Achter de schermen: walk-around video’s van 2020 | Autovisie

Dus vandaar dat het heel veel fiberglass was wat erop zat. Nou, dat heb ik jullie uitgelegd.
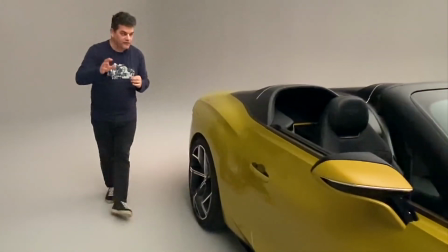[4:14]
En die informatie die krijg je dan via een designer of via een productspecialist.
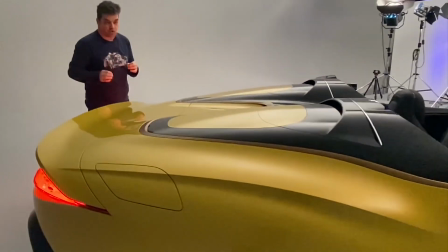[4:20]
Die dan toch eventjes, omdat je veel vragen stelt, het toch verklapt van hoe die auto nou precies in elkaar steekt.
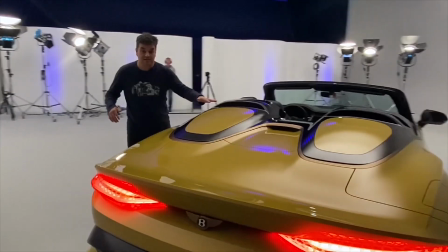[4:27]
Het was de bedoeling, zei ik al, dat die auto op de autoshow van de Gineve 2020 zou debuteren.
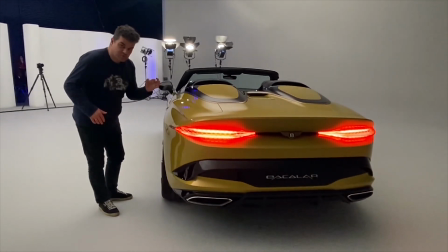[4:34]
De show ging niet door. Wij hadden een paar weken ervoor de video opgenomen.
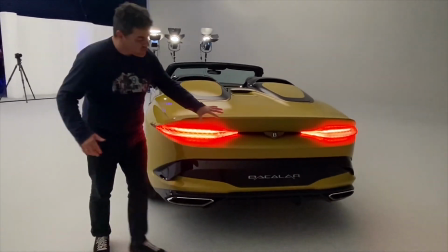[4:39]
Verwijzing gemaakt naar die autoshow van de Gineve. Daar, in Engeland, hadden ze ook tegen ons gezegd.
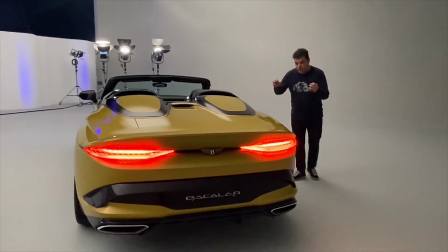[4:44]
Sjoerd, jullie als autovisie, enige Nederlandse medium. Sterker nog, de waarde maar twee uit de hele Benelux. Jullie mogen die auto bekijken.
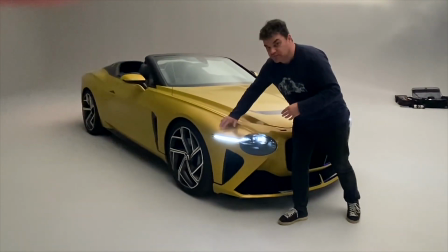[4:52]
Aan de vooravond van de autoshow van Genève laten wij de twaalf kopers van de bakkelaar laten wij de auto zien.
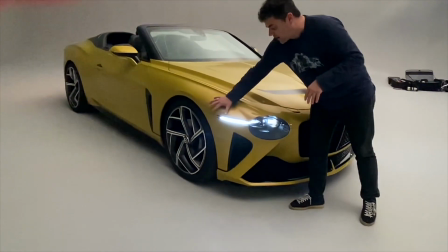[5:01]
En dan, een dag later, krijgt het publiek de auto op de autoshow van Genève te zien.
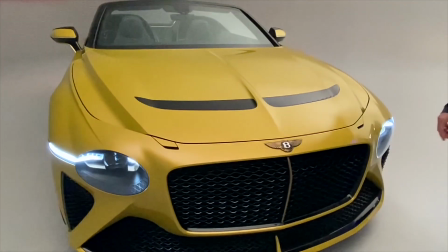[5:08]
Maar ja, heel dat evenement in Genève ging niet door zoals ik al heb gezegd.
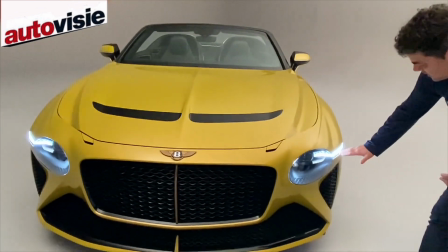[5:12]
Dus dat betekende ook dat die twaalf kopers die auto ook niet in levende lijve hebben gezien. Sterker nog, zover als mijn informatie nu reikt, heeft nog geen enkele koper de auto in het echt gezien. Ik zou je sterker vertellen, op het moment dat wij de video publiceren, op wat dan als de persdag van de autoshow van Genève te boek staat,
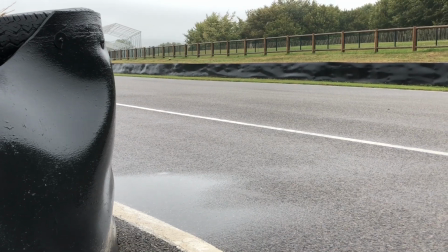[5:37]
toen publiceerden wij die video en toen was er al gelijk een reactie van de Nederlandse gegadigde en die zei,
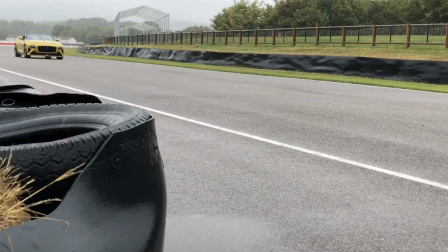[5:43]
Zoert, waarom heb jij die auto al gezien en ik nog niet?
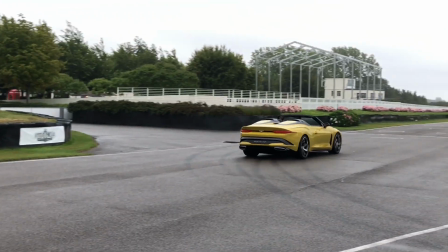[5:46]
Nee, die mensen konden dus, doordat het hele evenement was afgeblazen, die auto nog niet zien.
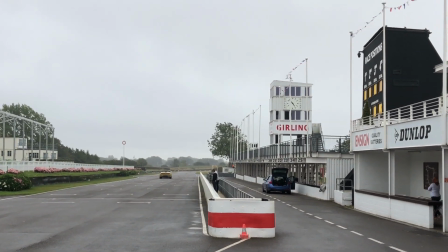[5:53]
Maar het goede nieuws is, er komt er absoluut een naar Nederland. En autovisieleers, we houden jullie op de hoogte over die auto. We moeten nog kort sluiten met de eigenaar wat we daarmee gaan doen. Het kan zijn dat vanaf nu stil is, maar laten we hopen. We respecteren natuurlijk de privacy van de koper dat we die auto ook aan jullie mogen presenteren. Want het wordt wel een hele bijzondere gave auto.
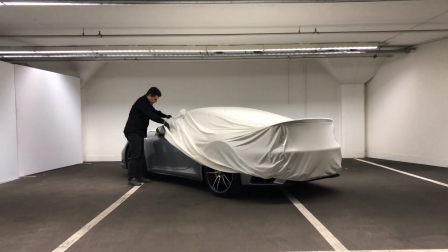[6:21]
Nog zo'n auto die in Genève zou worden gepresenteerd was de Porsche 992 Turbo S. Dat is een van de allereerste markten kreeg ons land die Porsche 911 Turbo S toegewezen. En zo druppelde er al langzaam wat exemplaren ruim voor de marktintroductie ons land binnen.
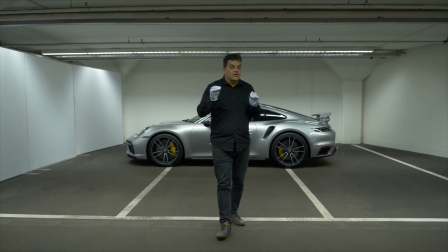[6:42]
Ik kreeg daar lucht van, ik heb gelijk contact opgenomen met de importeur. En zo konden we dan op een zaterdagochtend ons melden in Leusden,
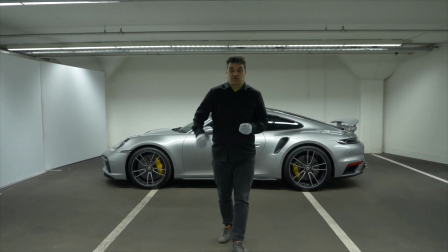[6:50]
waar het hoofdkantoor van Portie Nederland is gevestigd, in de kelder van Pons Automobielhandel.
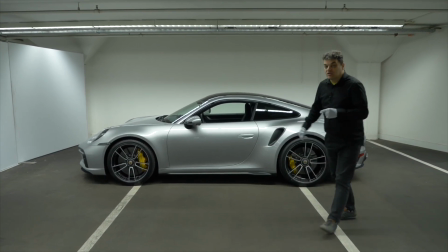[6:55]
En daar stond dan die Portie 911 Turbo S onder een pyjama.
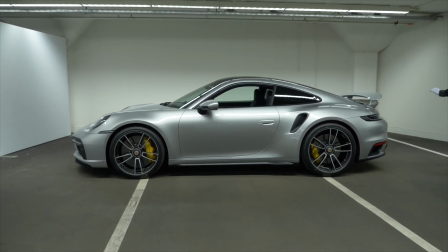[6:59]
We mochten de pyjama ervan aflichten en vervolgens die video maken speciaal voor jullie.
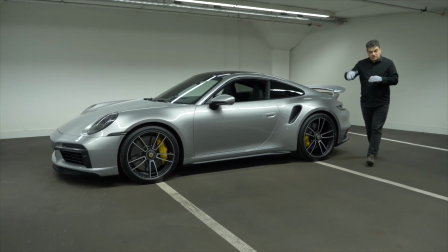[7:06]
Die Porsche 911 Turbo S als een van de allereersten in de wereld aan jullie voorstellen. Ja, dat is dan grappig dat je in een kelder staat. We mochten ook maar één kant op filmen.
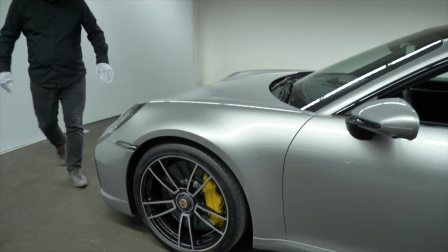[7:18]
Want aan de andere kant van die parkeergarage stonden natuurlijk ook klantenauto's.
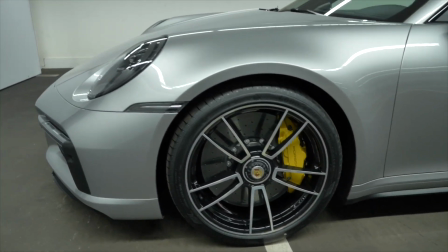[7:23]
Maar er stonden natuurlijk ook auto's van de importeur. En die mochten niet in beeld.
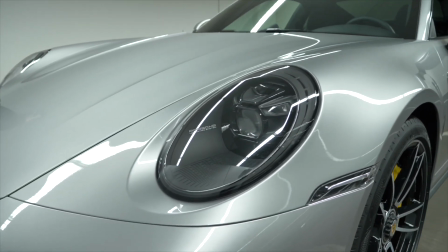[7:27]
Dus we hadden als achtergrond een witte muur met daarnaast gewoon twee schermen, ook in wit.
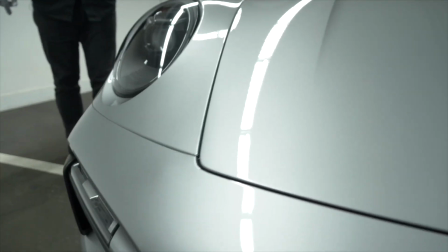[7:34]
En we waren beperkt in onze bewegingsvrijheid om die auto aan jullie te kunnen presenteren.
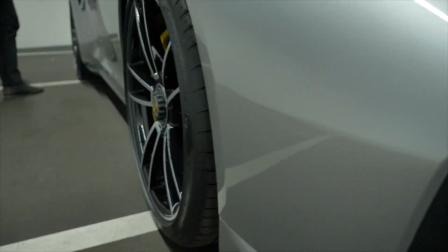[7:39]
Vandaar dat je ook eigenlijk een vrij eenzijdige hoek krijgt van die auto.
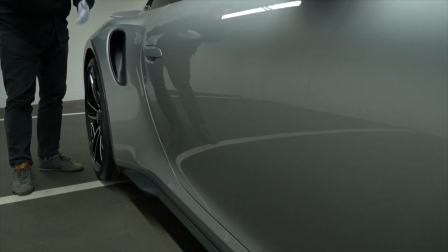[7:45]
Dus drie kwart achter, drie kwart voor, maar al bij aan de linker flank.
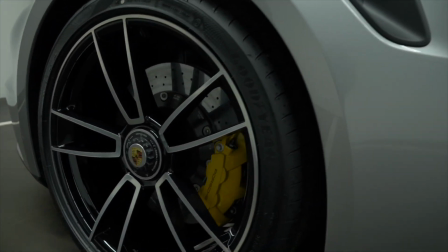[7:49]
En niet die rechter flank, want dan zou je juist die andere auto's kunnen zien staan.
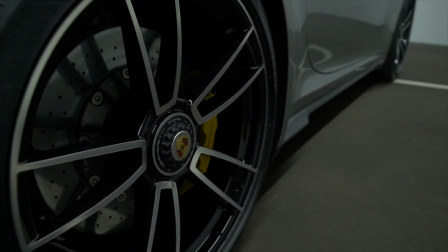[7:54]
Kijk, en dat beperkt ons in onze werkwijze om een auto helemaal,
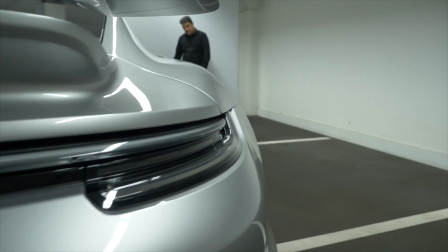[7:59]
alsof je op mijn schouder zit en meeloopt rond die auto, beperkt dat.
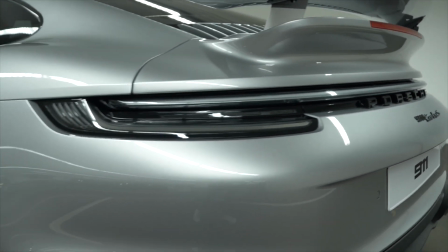[8:06]
Maar ja, daar kunnen we wel voor kiezen. Dan doen wij geen video maken. Wij willen toch die auto aan jullie presenteren.
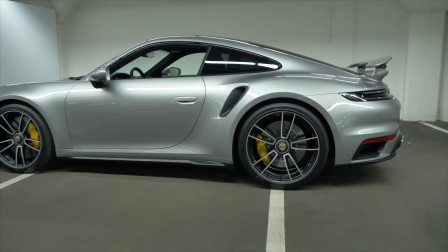[8:12]
En dankzij de cameraman die nooit hoort wat ik vertel, dus altijd moet anticiperen op wat ik zeg.